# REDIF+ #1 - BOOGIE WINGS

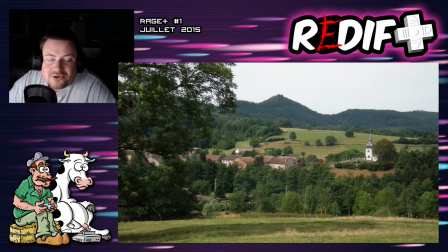ouais comme des bandes alors un peu comme quand il y a des problèmes avec le courant quand votre caméra et désynchronisé de la fréquence du courant, vous pouvez avoir des lignes comme ça qui apparaissent. Alors, est-ce que c'était ça ? Est-ce que c'était un problème de courant ou pas ? J'en sais rien. Ce n'était pas régulier.
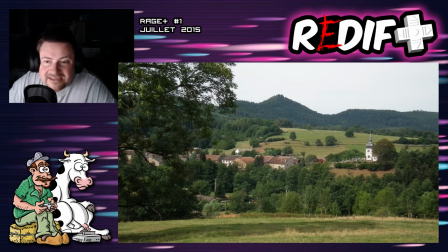Ce n'était pas tout le temps qu'elle faisait ça. Et du coup, ça m'a vite gavé et j'ai investi dans un réflexe. De toute façon, c'était prévu dès le début. Je m'étais dit, si ça marche, je vais peut-être investir dans un réflexe. Bon, en fait, j'ai investi très vite dans un réflexe. C'est le plus gros investissement que j'ai fait pour la chaîne sans avoir de tipeur à l'époque.
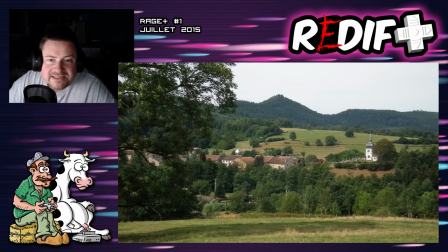un bridge, mais je trouve que l'image n'est pas dégueu, ça fait un peu plus documentaire, un peu moins cinoche qu'après avec le réflexe que j'ai eu, mais voilà, c'était pas mal. Et ce petit village que l'on voit là, c'est Saint-Jean-dormont, donc c'est un village qui était à 3-4 km de chez moi à peu près.
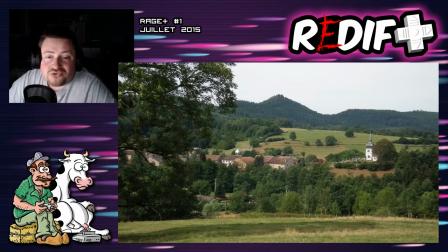Je ne sais plus pourquoi j'ai choisi de filmer ce village, je pense que je cherchais un truc assez typique où on voyait bien la forêt, on voyait un peu la montagne et on avait vraiment le côté bucolique, le côté ce qu'on s'imagine d'un petit village en plus avec cette église assez particulière,
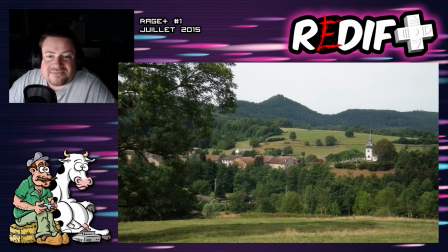avec une forme, avec un clocher particulier, je trouvais que ça faisait bien le petit village vosgien, vraiment, voilà. Alors c'est pas là que j'habitais, mais c'est plus joli que là où j'habitais. Et du coup, pour chaque épisode, je reviendrai filmer là de façon différente, alors il y aura l'automne, il y aura l'hiver, il y aura l'été, après je réutiliserai quelques plans des fois,
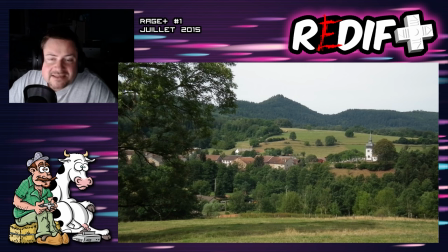après je les trafiquerai numériquement, Laïcouchant, qui n'était pas réel, que j'ai rajouté. Et il y a même, au même endroit, on avait fait un plan, on a fait la version drone de ce plan. Donc voilà, c'est vraiment un truc, ça fait partie de tous les petits gimmicks, de tous les petits éléments qu'on va retrouver dans chaque épisode, ou en tout cas qu'on va retrouver souvent.
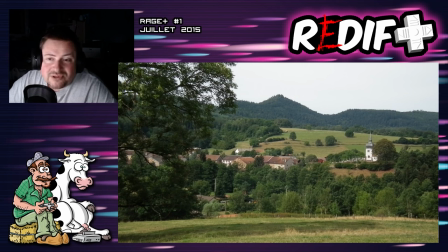Le village de Saint-Jean-dormont, on le voit au début de chaque épisode, je crois. Ou quasiment chaque épisode. C'est soit le village, soit la ferme, soit les deux, des fois. Voilà. Alors maintenant, on va enchaîner avec des petits plans qui présentent le personnage.
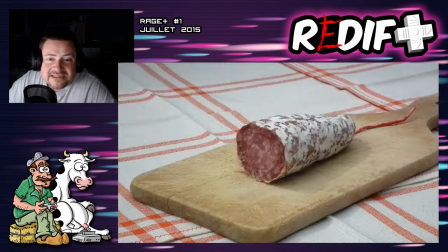La chaussette trouée, magnifique, que j'ai trouée exprès pour la vidéo. Mes sabots, donc c'est mes vrais sabots.
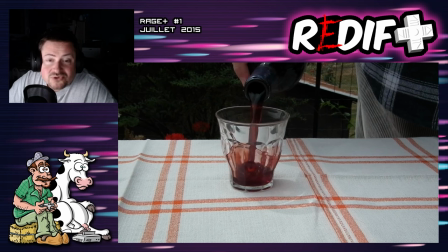Alors, attendez, ça, il faut que je revienne en arrière. Je ne coupe jamais du saucisson comme ça, en vrai. J'adore les tranches hyper fines. Voilà. Je ne coupe jamais de grosses tranches, mais ça correspondait mieux au personnage. Un truc un peu bourrin comme ça, la grosse tranche. Le pinard, je ne sais plus ce que c'était, mais rien n'a été gâché.
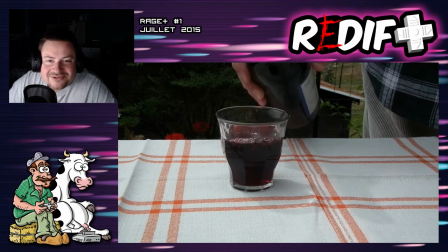Tout a été bu et mangé. Voilà. On met en place le personnage. Voilà.
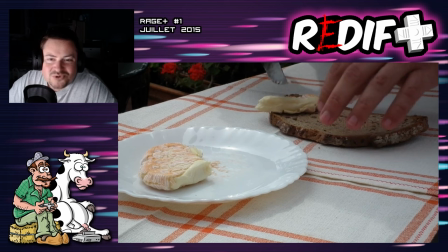Le paysan La grosse tranche de pain Avec du minster Alors c'est pas du minster Je voulais que ça évoque le minster Mais j'aime pas trop le minster C'est un des rares fromages que j'aime C'est pas que j'aime pas mais je suis pas fan Alors que pourtant c'est ce qu'on mange le plus par chez nous C'est vraiment le truc local C'est du,
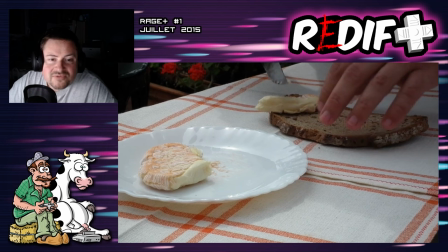je sais plus comment ça s'appelle C'est un truc qu'on trouve à l'Aldi Genre du père Michel ou je sais pas quoi C'est un fromage qui a pas trop de goût Mais qui passe bien C'est un espèce de fourouille Voilà, une espèce de faux vieux pané. Voilà, c'est plutôt vieux pané que rouille. Bon bref, tout ça pour vous dire que voilà, tout ça a été mangé, n'a pas été gâché.
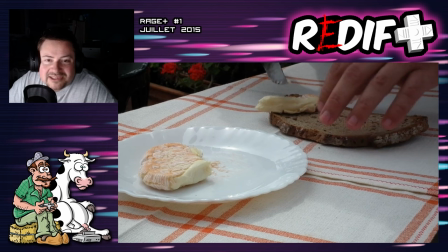Et qu'en fait, c'est même pas une nappe qu'on voit là. On voit le raccord au milieu, c'est deux serviettes de table que j'ai posées sur la table de jardin parce que je n'avais pas de nappe à carreaux. Je vous l'a tout pris une nappe à carreaux, je n'en avais pas.
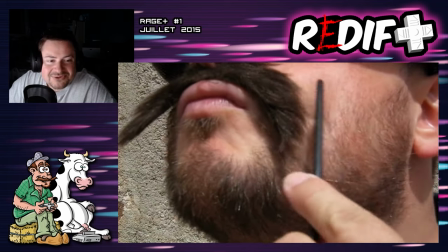La petite casquette que j'ai achetée exprès pour la vidéo. La moustache, alors on me dit souvent que ma moustache, on voit qu'elle est fausse.
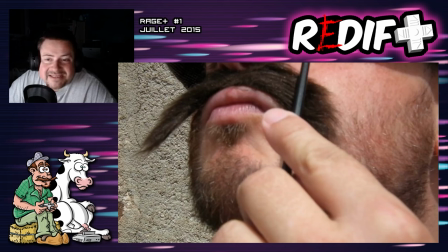Mais je m'en fous un peu Moi ça me dérange pas Ça fait partie un petit peu du délire Ça fait partie du lore J'ai envie de dire On voit la moustache On voit des fois la main de ma femme Qui fait bouger Guigit
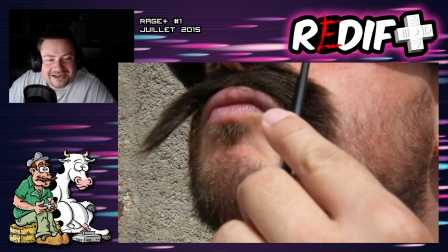Je sais pas mais ça me dérange pas plus que ça Alors qu'il y a des trucs Je pinaille sur des conneries des fois
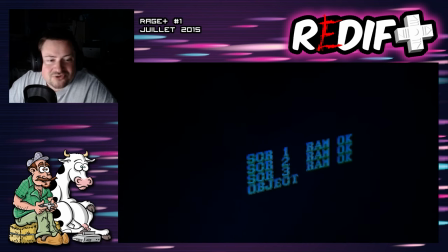Donc voilà il branche un truc On imagine que c'est une borne d'arcade Alors je n'avais pas du tout borne d'arcade à l'époque déjà à l'heure actuelle j'en ai qu'une c'est la one up on peut même pas considérer ça comme une vraie borne donc tout ça c'est du faux je branche une rallonge électrique